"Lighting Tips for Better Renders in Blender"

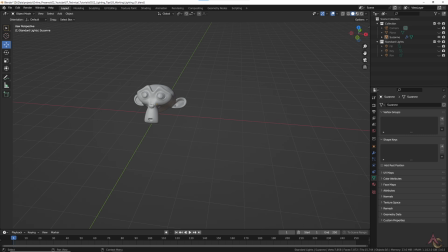0:00 So you already know how to light a character with the classic 3-point setup. Add a key light to show the overall character, drop in a fill light to soften the harsh shadows,
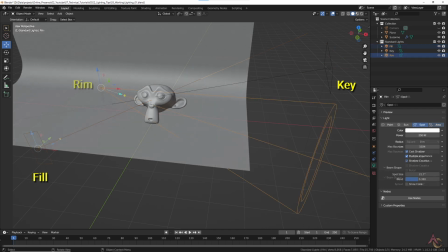0:12 and finally a rim light to separate the character from the background.
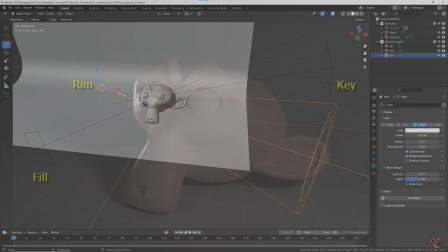0:16 With some minor adjustments to light power, you hit render and get a somewhat flat, largely uninspiring image.
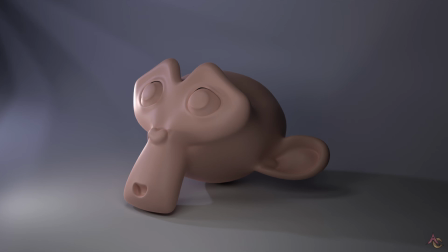0:25 It just doesn't compare to what you see online or had in mind. So let's see how a few tweaks can make all the difference.
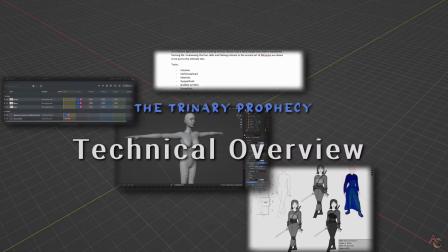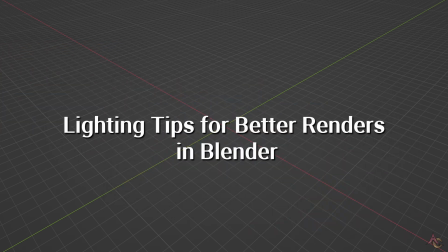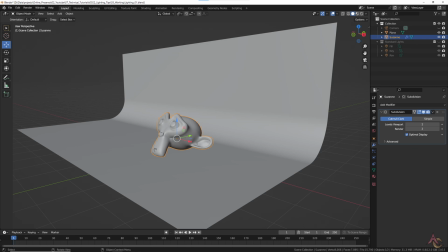0:46 First, this basic scene setup is nothing special. It's just a Suzanne with a subdivision modifier and a plane with one edge extruded up and beveled to give a bit of a smooth transition.
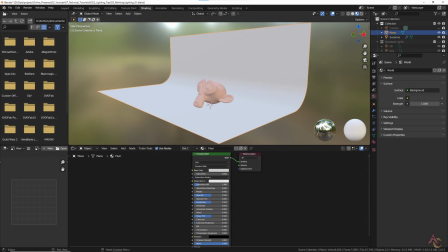1:00 Likewise, the materials are super simple, a middle grey tone for the floor and a light skin tone with a very low subsurface scattering for Suzanne.
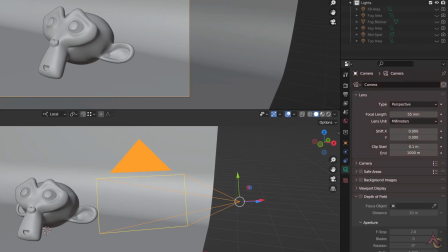1:11 Next, we make some adjustments to the workspace. First, add a camera and frame the subject to what you want.
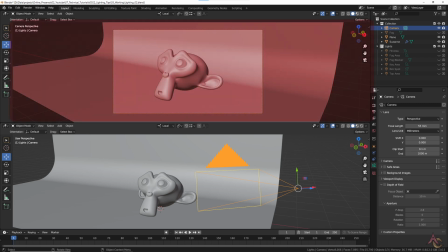1:19 Then split the viewport into two and set the top window to be the camera perspective using Control Numpad 0.
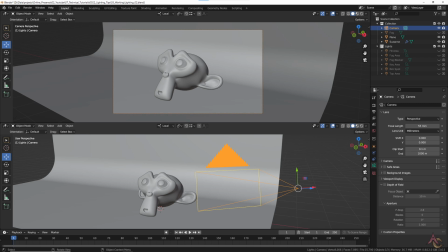1:29 It's always important to adjust lighting based on what the camera will render. For rendering, we are going to use cycles in this case, but the basic process is much the same no matter what renderer you use. Set a fairly low viewport samples and turn on denoising,
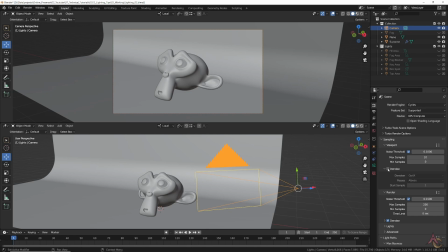1:48 at which point set the camera viewport to display in full rendered mode.
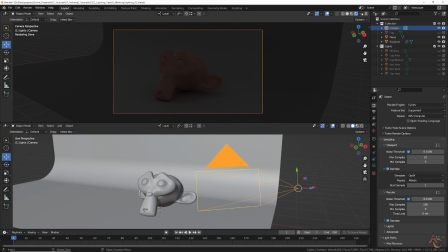1:54 The result will be a barely lit scene with no active lights. We actually don't want this. You want to create and adjust lights one at a time with no other illumination source active.
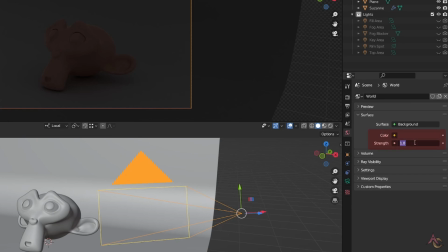2:08 To achieve that, select the world properties and set the strength to 0.
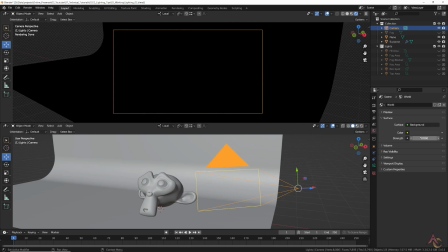2:13 With no other lights, the render viewport should be black. Start by adding a key area light that is positioned and aimed at the part of the subject you most want lit up.
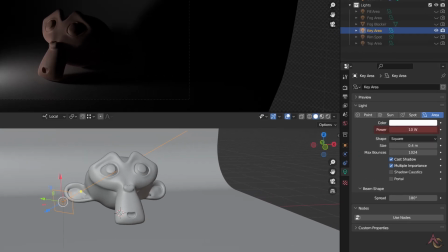2:26 Just because it's the key light doesn't mean it has to be super bright.
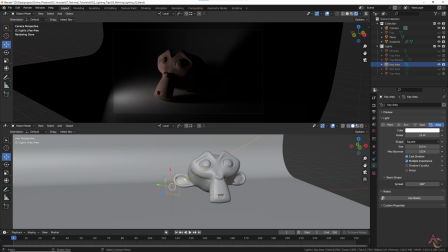2:31 The main goal is to establish the primary direction of the light source and in turn the parts you want to be most in shadow.
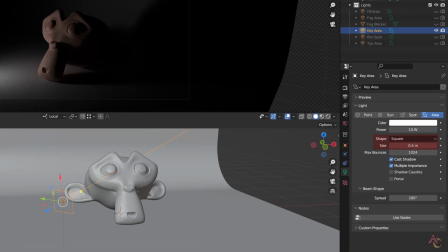2:40 By using an area light, we not only have light power but also shape and size options.
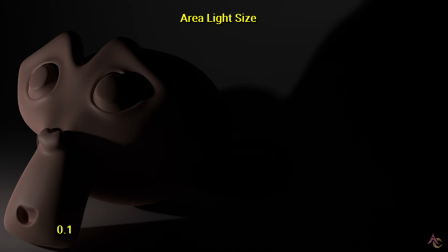2:47 The main impact that the size of a light will have is on how sharp the shadows will be.
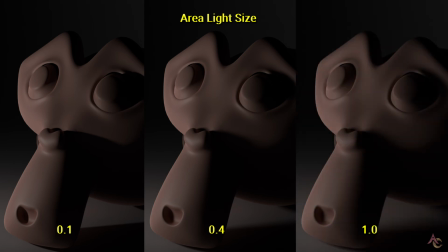2:54 The larger the area light gets, the softer any shadows are from the same distance the light is from the subject.
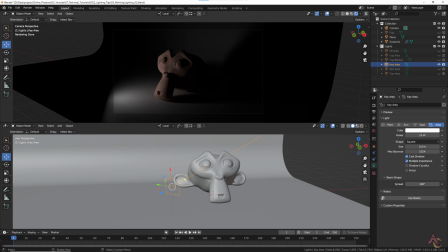3:03 Next, let's fill in those shadows a bit with a fill light. Make sure to turn off any other lights while placing and adjusting each new light source.
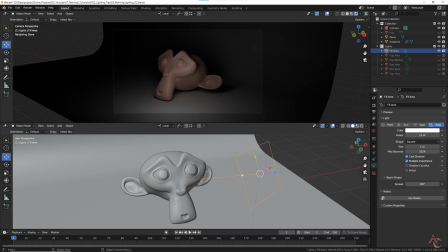3:14 That way you can see the impact each light is having on its own. Once it looks about right for the scene you want, turn the key light back on. Now you can make adjustments to power, size and maybe even shape to get the right balance for the look you are after.
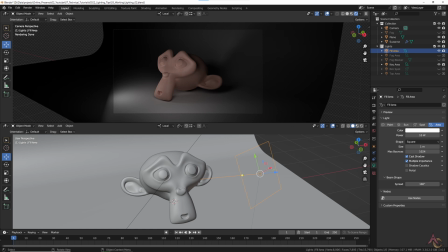3:33 In general, try not to go too overboard at this stage. Even if things seem a bit dark, there are still more lights to add and every additional light will make the scene brighter.
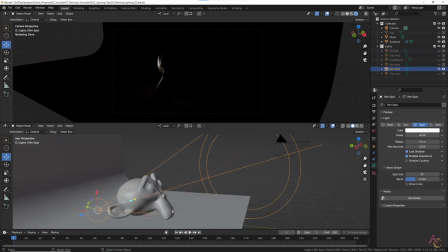3:45 Now we want to help separate the subject from the background with a rim light.
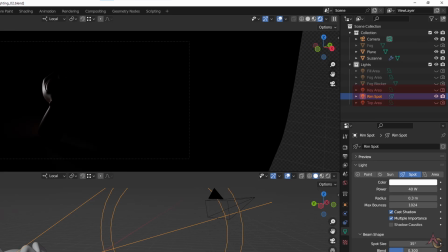3:51 Once again, first turn off all other lights so that you can just see the full impact of the rim light.
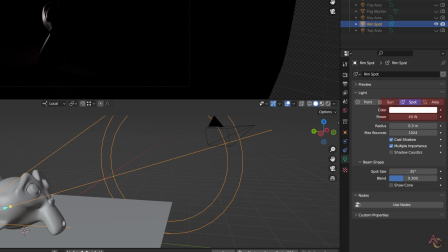3:58 Chances are the rim light will be the brightest main light in the scene, and in order to better control its placement, a more confined spotlight is used.